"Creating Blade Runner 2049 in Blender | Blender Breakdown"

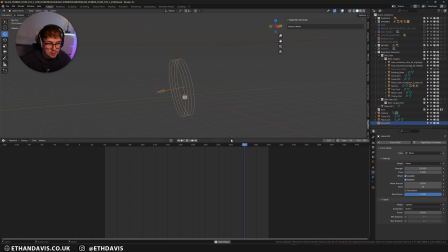And then I did the exact same as what I did on my cloth. I literally just rotated it slowly so that it was like the wind was actually having an effect on the rain,
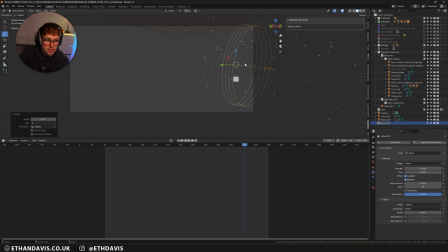which is exactly what I wanted. And then I just changed it, rendered it out separately, and then changed like the brightness, the color. I gave it a little bit of blur too, just so it didn't look like too sharp.
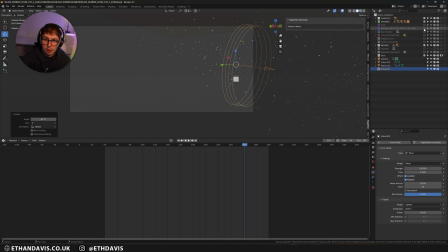But yeah, that was pretty much it for the rain. The last thing we're going to show off in this scene is the smoke sim.
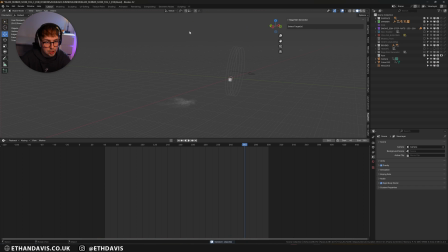So this was done in Embergen, which I will go into. I will show you it.
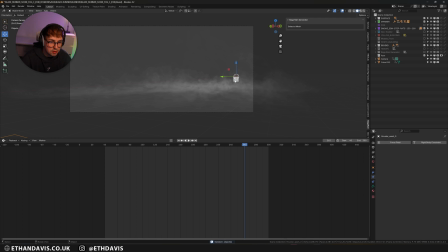Let me just delete everything out the scene. So yeah, this is the simulation. It was like a really high quality simulation. It might even crash my scene if I try to play it. But yeah, there you go.
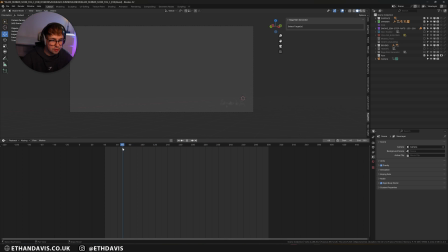If I just go through it, you can see how it's sort of like a helicopter landing is sort of what I was trying to get. But obviously with wet dirt, you wouldn't get a lot of kick up. That's why it isn't like going into the sky crazy. I just wanted like a subtle sort of vortexy dirt effect.
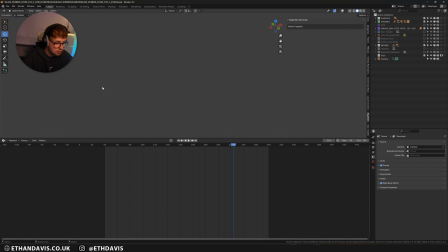And then if I go up to the top too, you can see it a little bit better. So this is from top view.
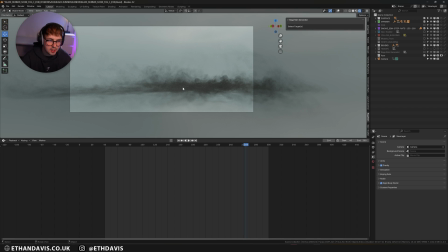You can sort of see what's happening. So it's quite simple, but I think it added a lot to the shot and made it dynamic.
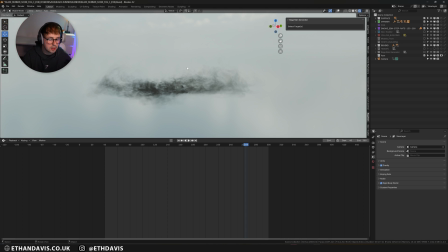Again, the more moving elements you can have in a shot, the better normally the shot will turn out, because it just feels alive.
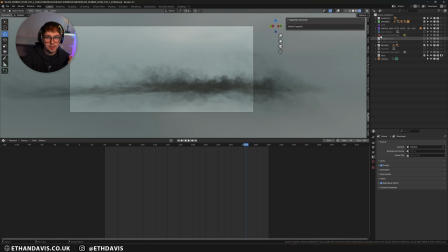But yeah, this really struggled to render because Blender just hates volumes. But I love volumes, which is kind of sad to me that I use Blender so much.
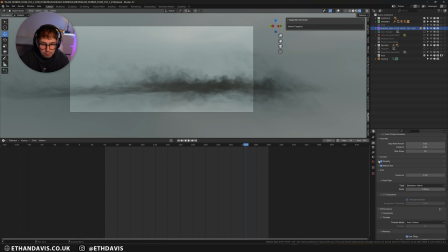But one thing that I did, and not many people know this, but if you go into the render settings, right, there's a volume section. And by default, this is set at like 1,000, right? Which, I mean, instantly you see my viewport just slows down dramatically.
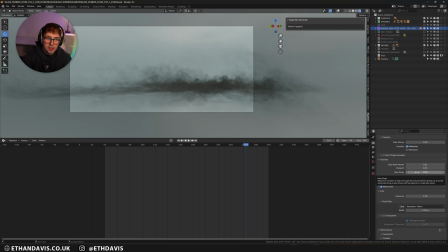Now, this is basically like the equivalent of samples for your render. So the higher it's going to be, the slower it's going to be. But if you lower this to like 10, it looks the exact same, but the speed is drastically different.
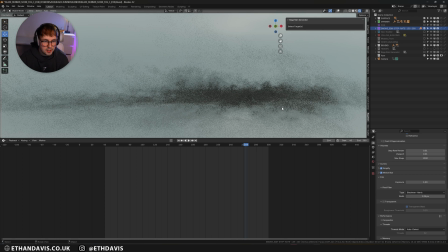So if I go back up to 1,000 and then I try to move around, it's not even usable. So I'm really not sure why Blender uses this as the default, but my recommendation for anybody watching this is to set your volumes
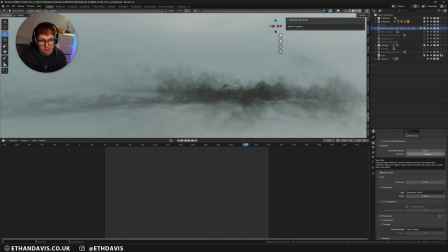to 10 and then set your step rate at 0.01 and set that as your default file. So if you go to File, Default, Save Startup File with this volume thing and done, your scene will perform so much better.
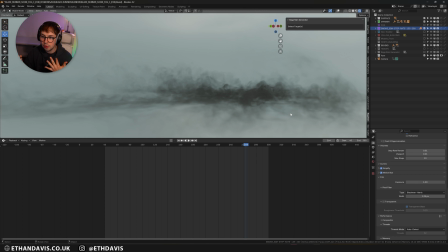And then if you do have like a volume which you're rendering, which you need high quality, just do what I've done here and say what step rate you're going to use, just so you're reminded that you need to increase your volume step rate for the final thing.
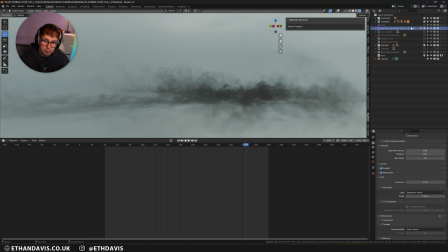Because sure, you can use a slow volume thing for the actual render, but in your viewport, you don't want to be like held back just because of a setting you don't even know is here. So I don't know, maybe we need to start a petition to make Blender change the default volume setting.
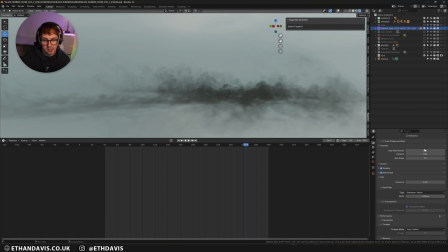I don't know, but yeah, that's one way to fix it.
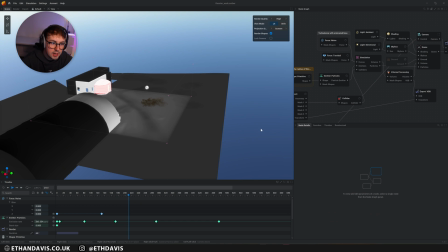All right, so for this smoke sim, I actually used a preset pretty much for the whole of it.
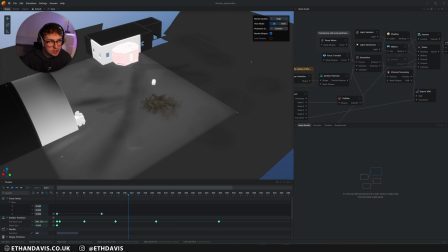Well, I'll actually show you the preset.
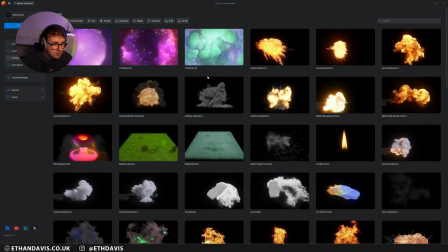So I'm going to go to home and I'm going to go to presets, and it's similar to,
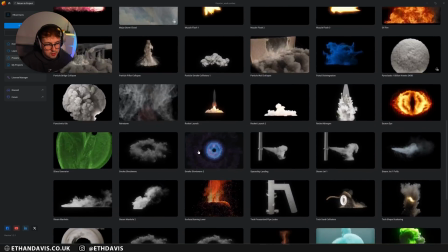which one was it? Yeah, this one.
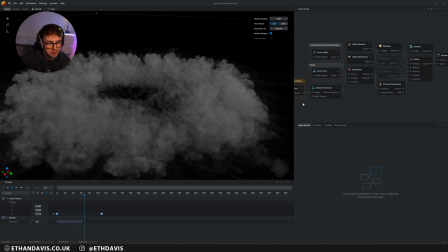So it's essentially this, but instead of one explosion, it's just constantly exploding.
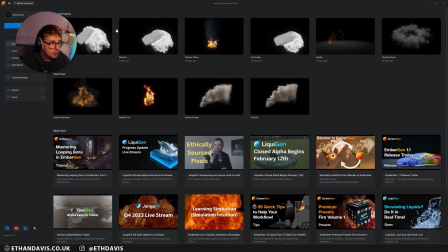So I'm going to go home and then go to my home projects. This one.